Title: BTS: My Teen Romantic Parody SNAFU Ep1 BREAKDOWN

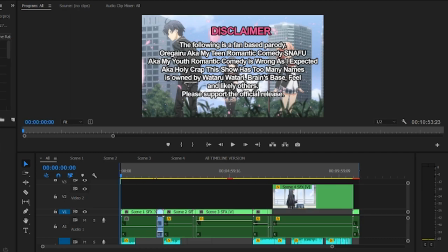0:05 Hello! Welcome to the first episode breakdown for my Teen Romantic Parody SNAFU. I am Haven. You may recognize my voice as the voice of Yukino, but I also edited this episode. Let's jump right into things here. The episode had 4 scenes, which isn't very many for a 10-minute episode, but those were some packed 4 scenes.
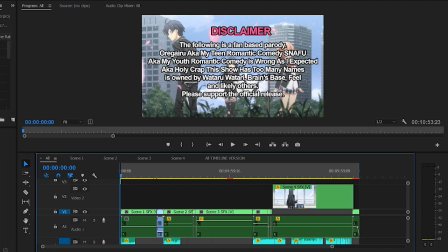0:25 So what you see right now is what the end product looks like before I export it, but let me show you what these 4 scenes look like unpacked on one timeline.
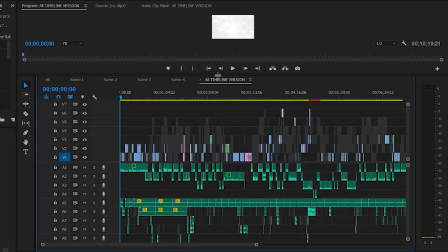0:33 Yeah, this big monstrosity here is what all of the editing for the episode looks like.
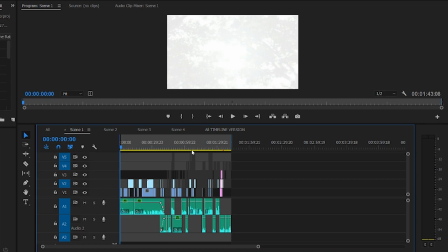0:40 Going right to scene 1, there wasn't anything too special in this scene.
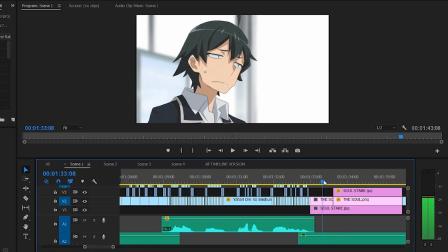0:44 It was your typical mouth flaps, really, but I also added movement here to Hachimon's eyes because there was no shot of Shizuka getting up. I wanted some form of visual representation of her beginning to stand.
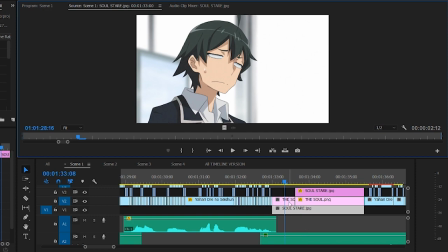0:54 So that just required going to Photoshop, removing his eyes from the layer, coloring the spot it left behind, and then saving them as PNGs to put into Premiere as their own layers.
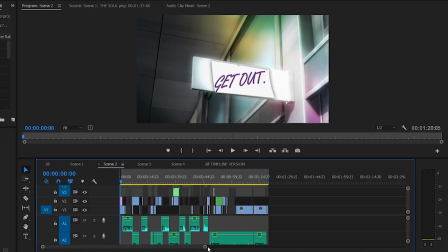1:04 In scene 2, I started off with this Get Out sign, written by Yukino. I took the original shot, which actually was already a blank room plate, but I wasn't sure if I should put it on paper or on the board.
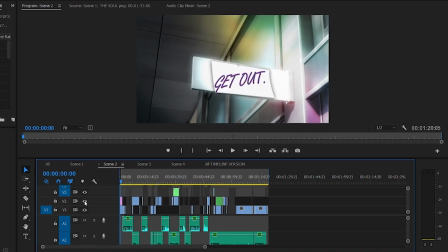1:16 I figured the paper would make most sense. I also decided this font and color specifically was what would represent Yukino's handwriting from there on out, just because it's fancy and harsh and kind of pretentious, just like she is. So I made the sign in Photoshop, then put it in Premiere, and added motion for it to move with the establishing shot here.
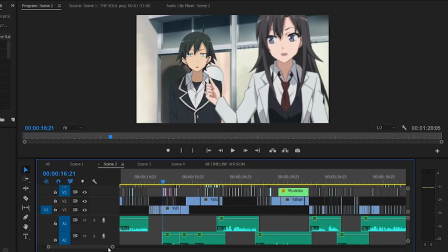1:35 Next we have these flaps for Shizuka. They didn't exist before, so I drew them in Photoshop, added the appropriate amount of blur so that it would match how out of focus she is in this shot, and put them in.
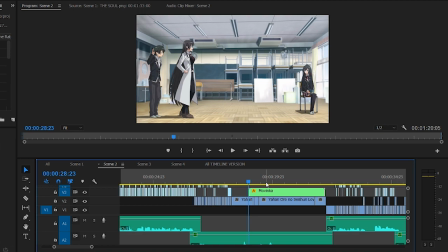1:45 Then we have Shizuka's mouth flaps here. These are simple motion shots. A lot of the time shows don't have this 1-1-1 animation, and it can oftentimes be 2-2-3, which requires being a bit more meticulous, but SNAFU made my life easy, so I could put in simple motion tracking.
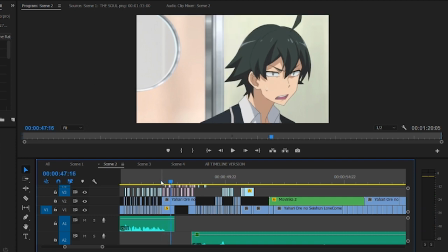2:02 Over here we have a shot of Hachimon. He didn't originally have any flaps here, so these are custom drawn mouth flaps as well.
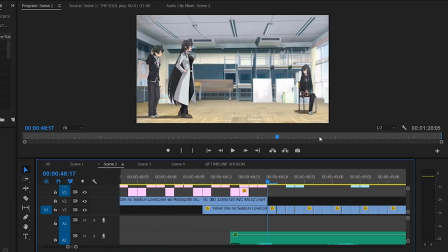2:09 So there are 2 shots that I use this technique on in this episode, but I cannot for the life of me remember where the second one is. I mentioned before using the same shot that the original shot had motion, but I decided I wanted to make this shot a still.
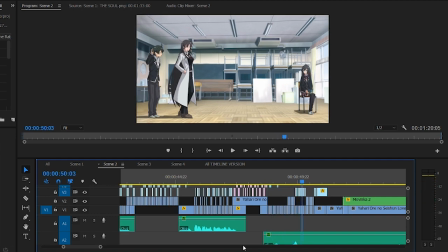2:22 But I also wanted to keep the animation of Shizuka turning, so I cut her out of the motion frames and used the room around her as guiding markers to make sure I
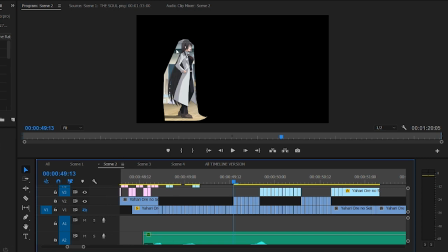2:30 could keep the animation in place while also turning the motion shot into a still shot.
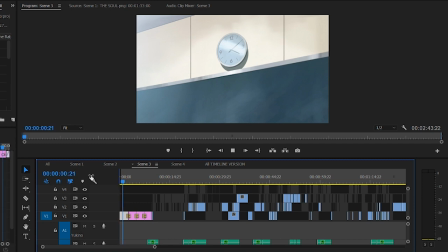2:37 Scene 3 opens with the shot of the clock here. The clock originally was positioned in this way, but there were no shots with the time moved forward. So I took the shot of the clock, put it into Photoshop, replicated the hands, moved them along in time with the clock, and also replicated the shading and glare on the clock to make it all blend in.
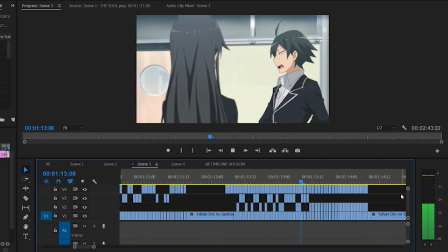2:56 This shot here has another simple eye animation on Hachimon. It's small and subtle, so I'm not even sure how many people caught it, but I felt it would better the situation of the scene either which way.
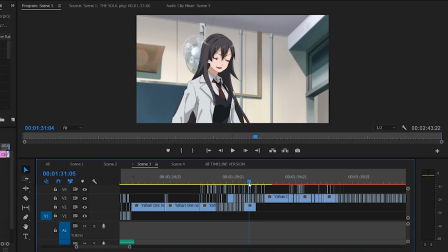3:08 Hoo boy! Okay, so we're at adult supervision. This shot was a lot of fun. Ethan, or She Wants the EG, the writer, director, producer, whatever you want to call him,
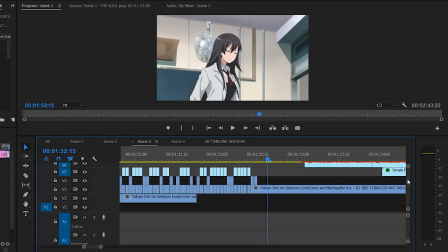3:20 he is the guy in charge of these episodes, from writing to casting and all in between.
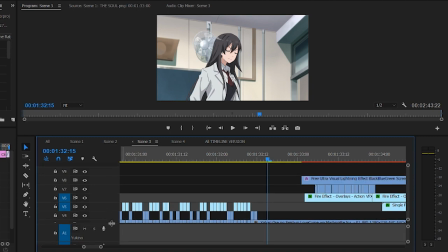3:26 He told me to go wild with this. He just said to add whatever I want to spice this shot up. And so I did.
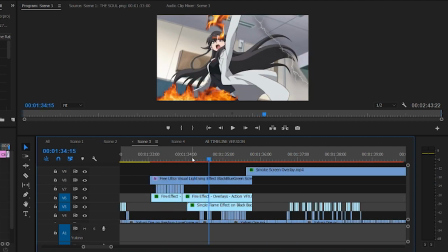3:35 So we've got some lightning effects here, then at the bottom here, there's this flame that sweeps across the bottom of the screen.
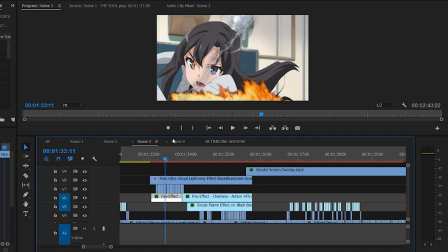3:43 There's also a little flame in her eye, but as she passes by the screen, I put that flame into her finger,
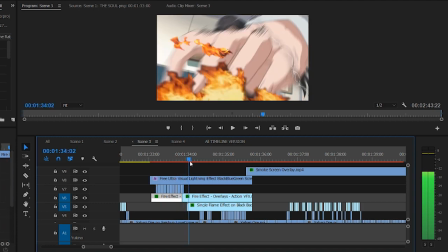3:49 which is only mostly noticeable when she swipes her finger downwards.
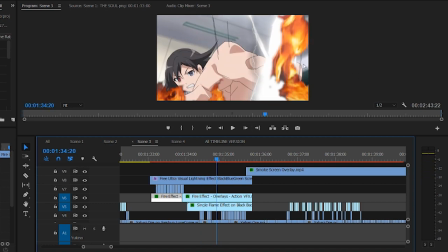3:54 And then I just hammered on the appropriate sound effects for the situation. The shot directly after has smoke filling the room.
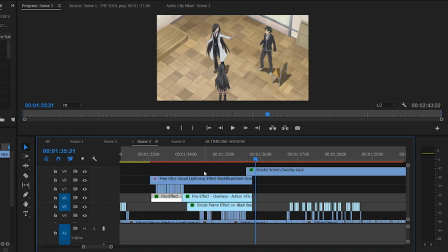4:02 This wasn't part of the script, but I had finished editing all those extra visual effects and thought,
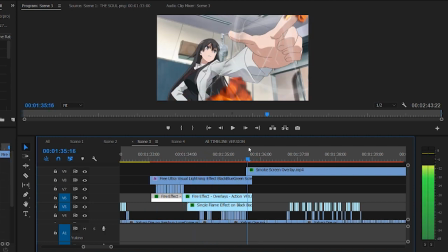4:06 we can't possibly ignore all the fire that was just in this room.